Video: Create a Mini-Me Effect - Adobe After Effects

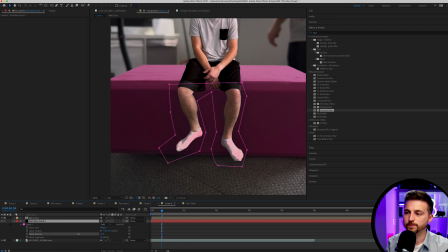[8:12]
And then we'll go to opacity and we'll pull this down. Now, if you notice, I've got windows over on the right of frame.
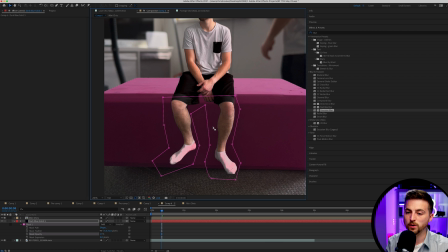[8:19]
So the lights coming in from the right to the shadows would be on the left. So just be very aware of that. So you might have to nudge the whole mask over to the left a little bit to make that feel convincing.
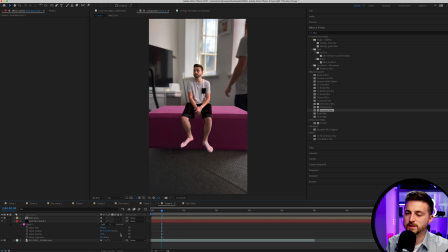[8:31]
So this is before and this is off. It's just added a little bit of something into the scene and it's made this character feel a bit more connected.
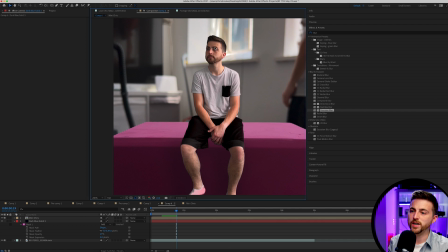[8:38]
Of course, as well, you can add the shadow from up here down here as well. So you could extend this to go all the way up here and we could add a shape around here so we can add the shadow in. It doesn't need to be perfect, but just a rough shadow is just going to help to solidify this character into the scene.
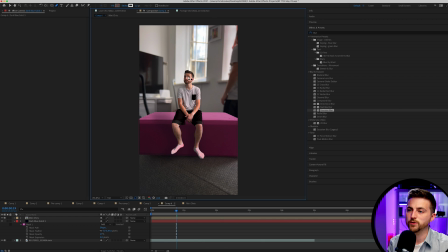[8:57]
But as you can see, the light is coming in from here. The light is hitting me there, which is great. We've got the shadow on this left side of the face because that is the darker side of the room.
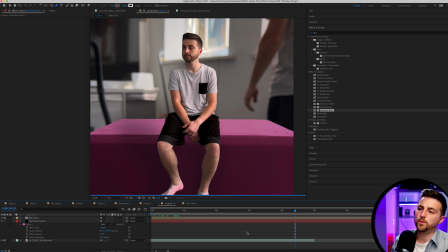[9:05]
And because of that, it feels like this character now belongs in this scene. So all we need to do now is to just match these two layers up next to each other.
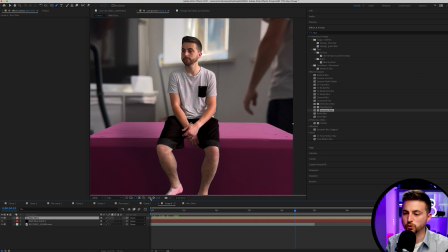[9:12]
So in order to do that, I'm just going to go in to this option down here and select red.
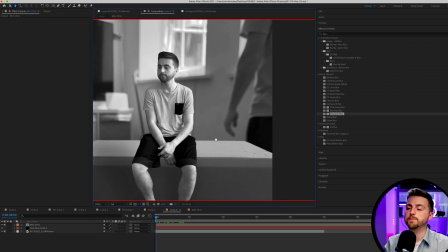[9:21]
And this is loading up the properties for the red channel.
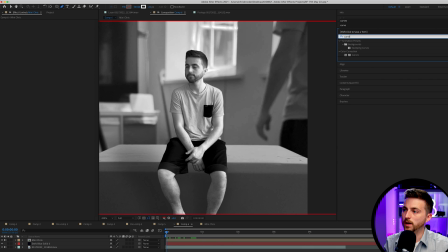[9:25]
So if we go in to curves, drop curves on to mini Chris, and we'll select the red channel. What we want to do here is we want to match the highlights, the midtones and the shadows of this layer to this layer or from the background layer to this layer.
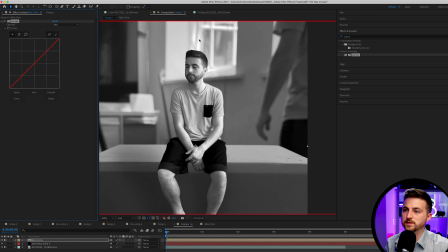[9:42]
So as you can see, if we look at the highlights, so the highlights are the brighter part of the frame.
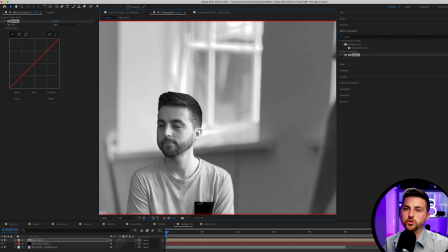[9:48]
So this is my highlight and this is the highlight in the frame. Do they match? If not, do I need to make that lighter or do I need to make that darker?
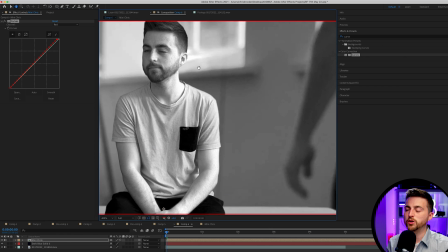[9:56]
I think I'm going to make that a touch lighter. Then if you look at the midtones, which is the back wall, this would be my midtone.
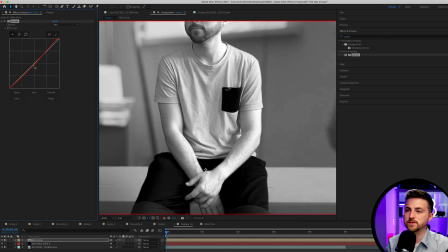[10:03]
Do I need to adjust that? So is that too dark or is that too light that's about right there and then if you look at the shadow so my
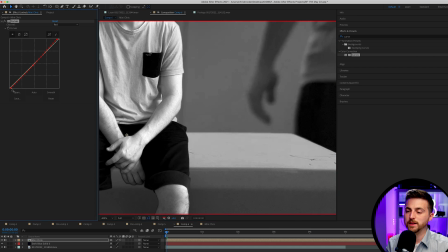[10:10]
shorts in the back of the shot and then here do i need to make them lighter or darker i think a little bit darker would then we can move on to the green channel and you want to change the view down here to green
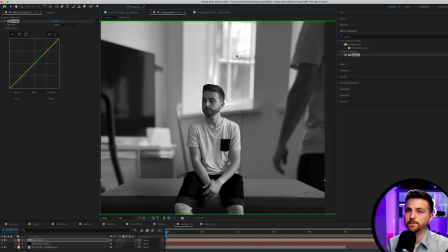[10:25]
and we'll do the same process so look at our highlights it looks like the highlights in the back of the shot are brighter than my highlights so let's pull the highlights up here, make them a bit brighter. The midtones are a little bit too bright in this.
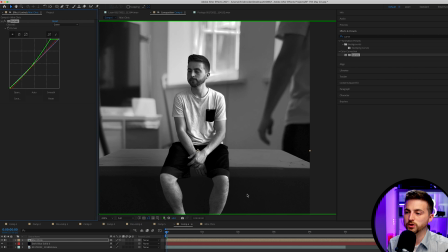[10:40]
Let's pull the midtones down a touch. And then if you look at the shadows, the dark part, my shadows are too dark. So let's pull those up a bit to match. So this would be the shadow down here. And this is a shadow here. By the way, if you don't know how curves work, I should have explained the top right of the curve is your highlights.
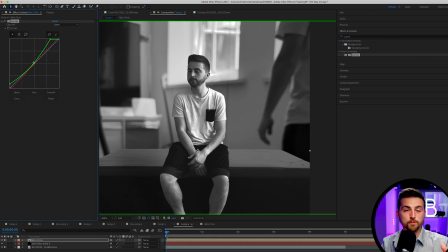[10:57]
The bottom left are your shadows and the middle is your midtones. So the highlights are your bright parts. The shadows are your dark parts. And if you pull a point to the top left corner, it becomes brighter. If you pull it towards the bottom right corner, it becomes darker. So if I pull this towards the bottom right, it goes darker. But if I pull it towards the top left, it goes lighter.
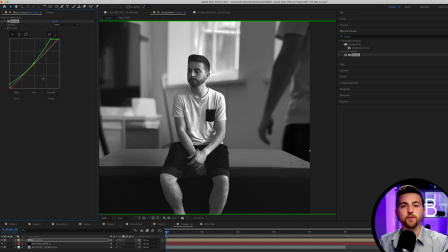[11:16]
And we're trying to balance the foreground and the background so that they match. So the green channel is now matching. We'll go to the blue channel on both. And you can see the blue is kind of close.
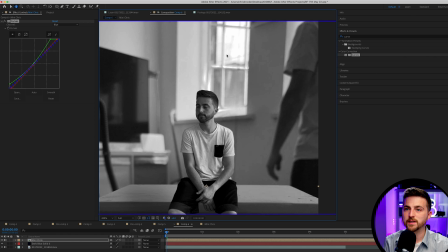[11:27]
The highlights need to be brought up just a little bit. so we'll bring these up a touch. The mid-tones are about right maybe but the shadows are probably a little bit too dark so let's just pull those shadows up a
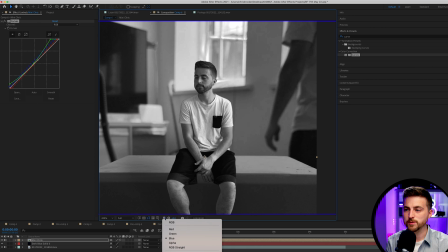[11:40]
touch and now when we go back to RGB and we go back to RGB here you should notice these scenes now match each other a lot better.
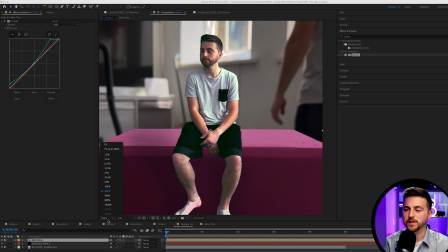[11:49]
So this was before and this is after so let's zoom out let's see this is before this is after.
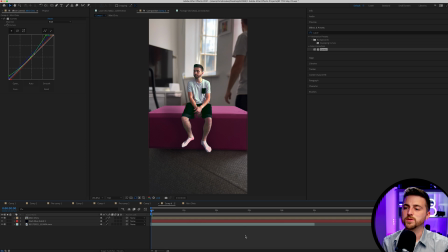[11:56]
You can see these two shots now feel like they live a little bit closer together. Of course, I'd probably say I've slightly overdone that. So what I'm going to do is just copy this layer, delete curves from that top layer, and then we'll just go to the opacity and pull the opacity down probably to about 50% to reduce that effect.
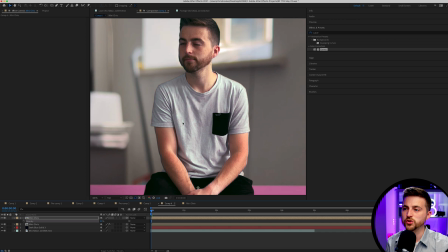[12:15]
So this was it all the way there, and this is it slightly reduced. You can see that now feels like it's part of the scene.